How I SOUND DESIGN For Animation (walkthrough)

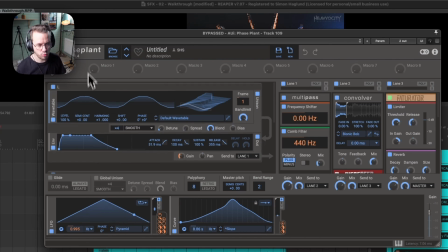3534s
So it's really, really nice tool to create these kinds of sounds with.
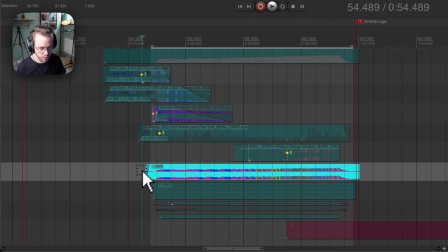3537s
I resampled it just because I want to save a little bit of CPU, because that patch turned out to be really heavy on the CPU.
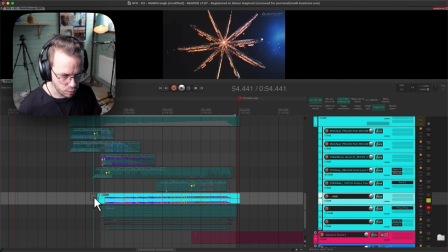3545s
So this sounds like this.
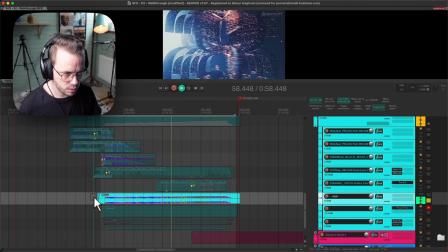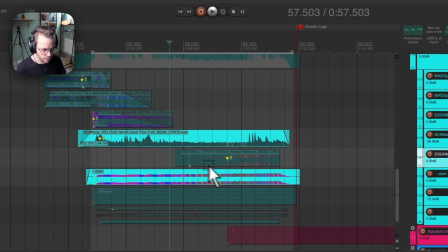3553s
And together with that and a different whoosh that comes in the end here.
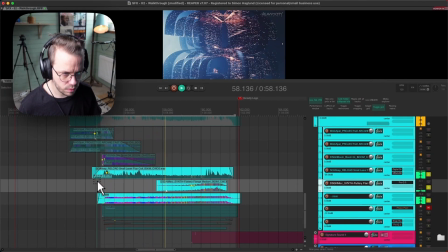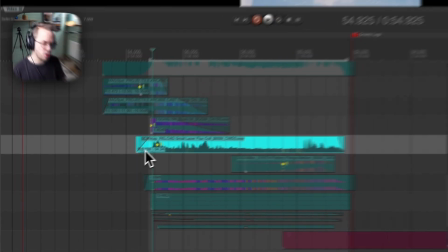3566s
It's really cool because this has this like gnarly start to it. It's almost like, will it move?
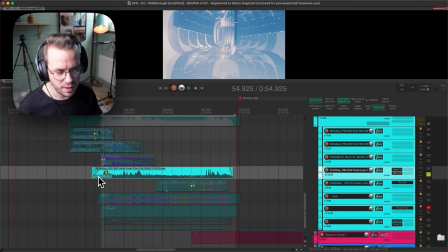3572s
Yes, it will. And then it starts. So it has that like cool start of it.
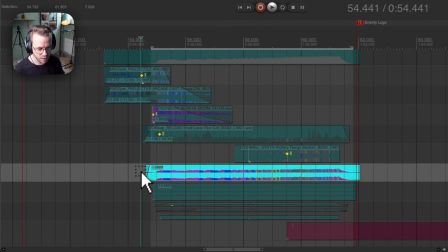3579s
and then the tonal rising element, and then combined with this stuttering LFO thing
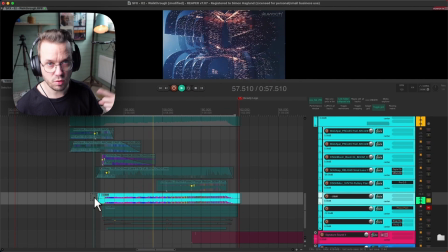3586s
that just ramps up in speed.
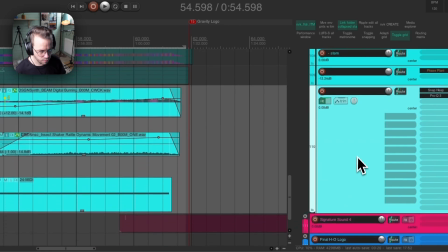3591s
Works really well. And then we have this, and this is the thing that I have talked about earlier, where I trigger a host with MIDI.
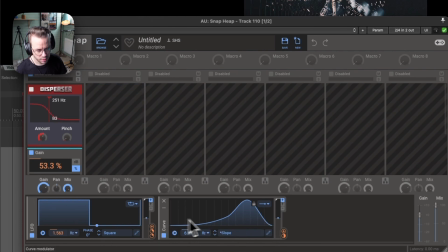3600s
So I trigger this curve here. This is the same idea that I had in the faceplant patch, but just a different sound.
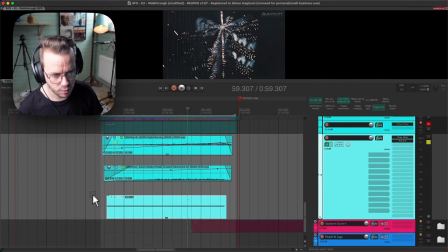3608s
This sounds like this.
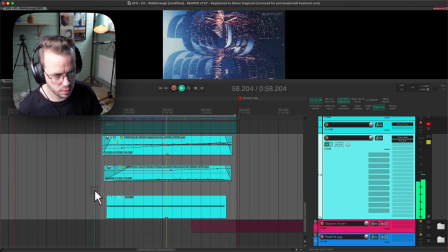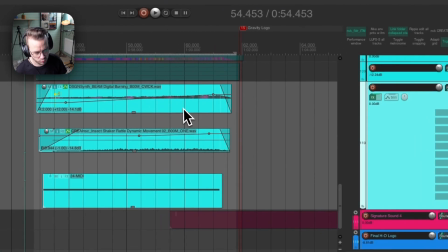3617s
So in this track we have 2 different audio files and 1 MIDI file. These are panned out hard left, hard right with this like noisy feeling.
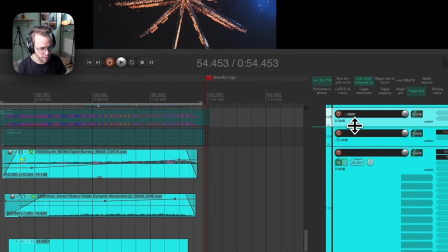3626s
So we have this stem here, the faceplant patch in the middle, or basically like stereo field.
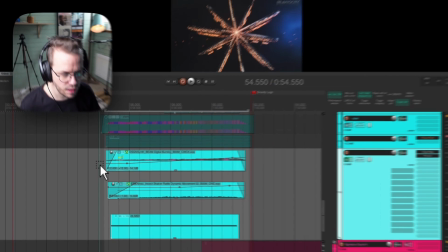3632s
And then we have like the wideness from this sound. But the idea is kind of to complement each other.
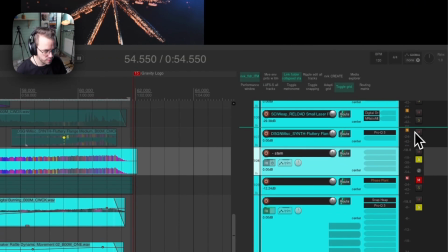3639s
So all of these sounds like this.
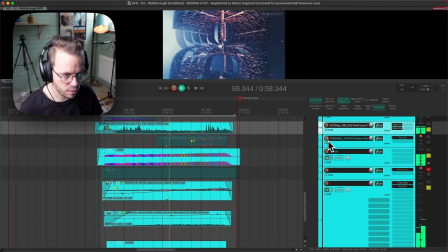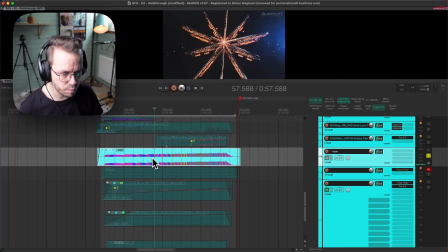3648s
And this is basically the power.
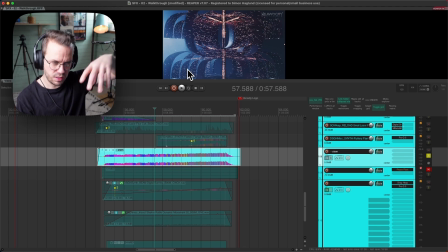3651s
We have this big moving part in the end, like it looks super powerful and heavy.
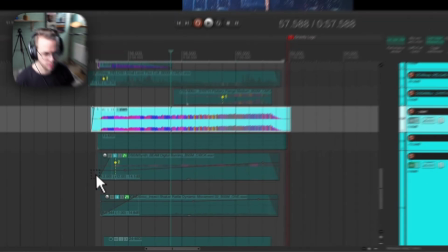3658s
And then we have all the lights and the shimmering stuff, and that is this track basically.
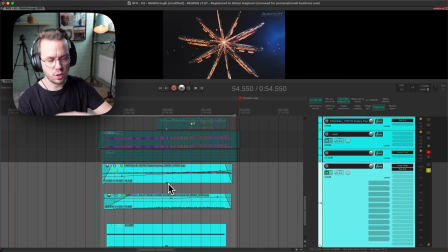3663s
So I just different tracks and different sound complements and tells the story of different things in the visuals.
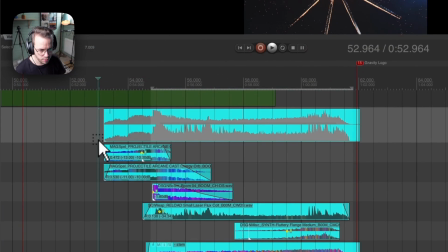3670s
So all of this together sounds like this.
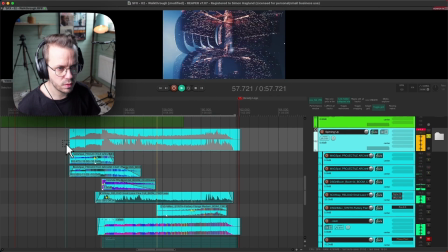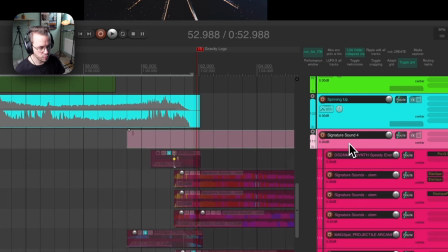3681s
And then we just have the final signature sound and the final ramp up of energy into that in the next section.
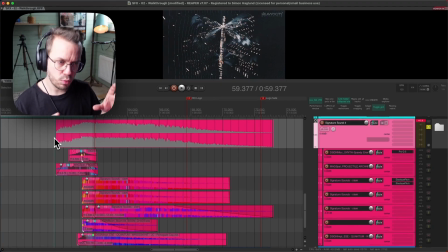3690s
All right, so this is the final moment. This is what we have built up towards all the time from the get-go, and the assignment from Heavyocity was to land on this final logo with the signature sound. So now we will hear a fully fledged version of it. I have taken the signature sound that we created before I started to do all the other sound design,
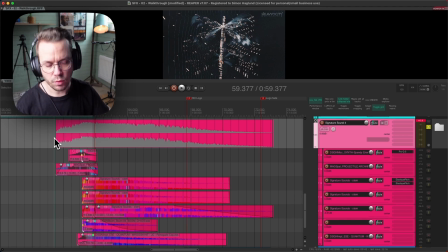3710s
but I have also duplicated it and layered it on top of each other to create this final version of it.
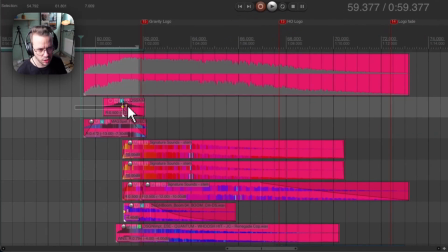3716s
So basically we're ramping up the energy into this final logo with 2 whooshes.
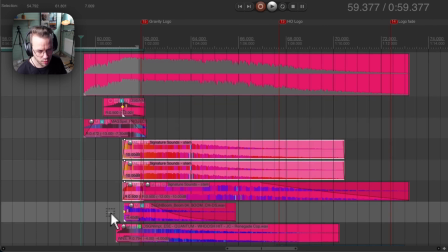3721s
We have the signature sound playing in 3 layers. We have a boom and a hit, and that's basically it.
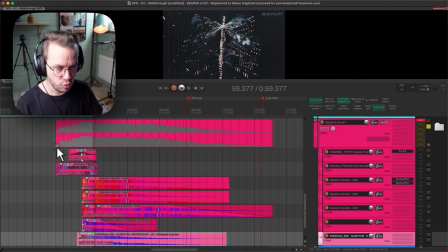3727s
So it's nothing super complicated here. It's just to do what we have built up to do all the time, basically.
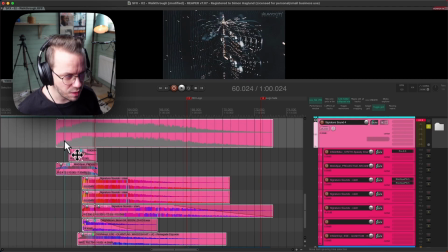3734s
So it sounds like this.
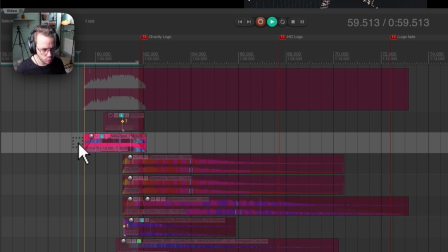3745s
So 1 shorter whoosh, 1 longer whoosh. And then we have the signature sound.
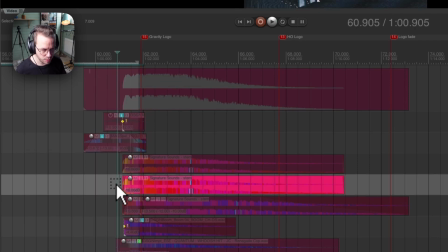3754s
So this is the main layer here in the middle.
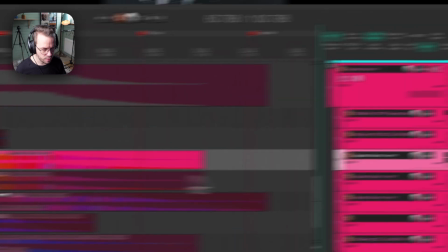3760s
Then we have a high layer of that with, you see, 2 elastic pitch.
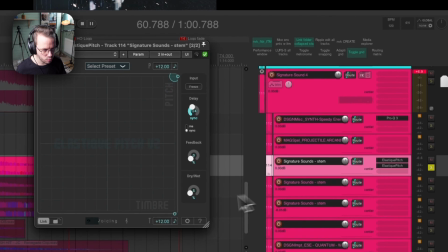3765s
So one is 100% wet, 1 octave up, but the second one is just 5% wet and another 1 octave up.
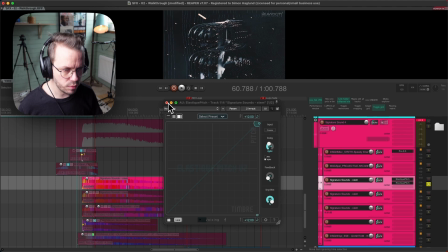3772s
So it's adding 2 octaves on top of this first one. But the second one of those is just tiny bit, because then otherwise it's just piercing basically.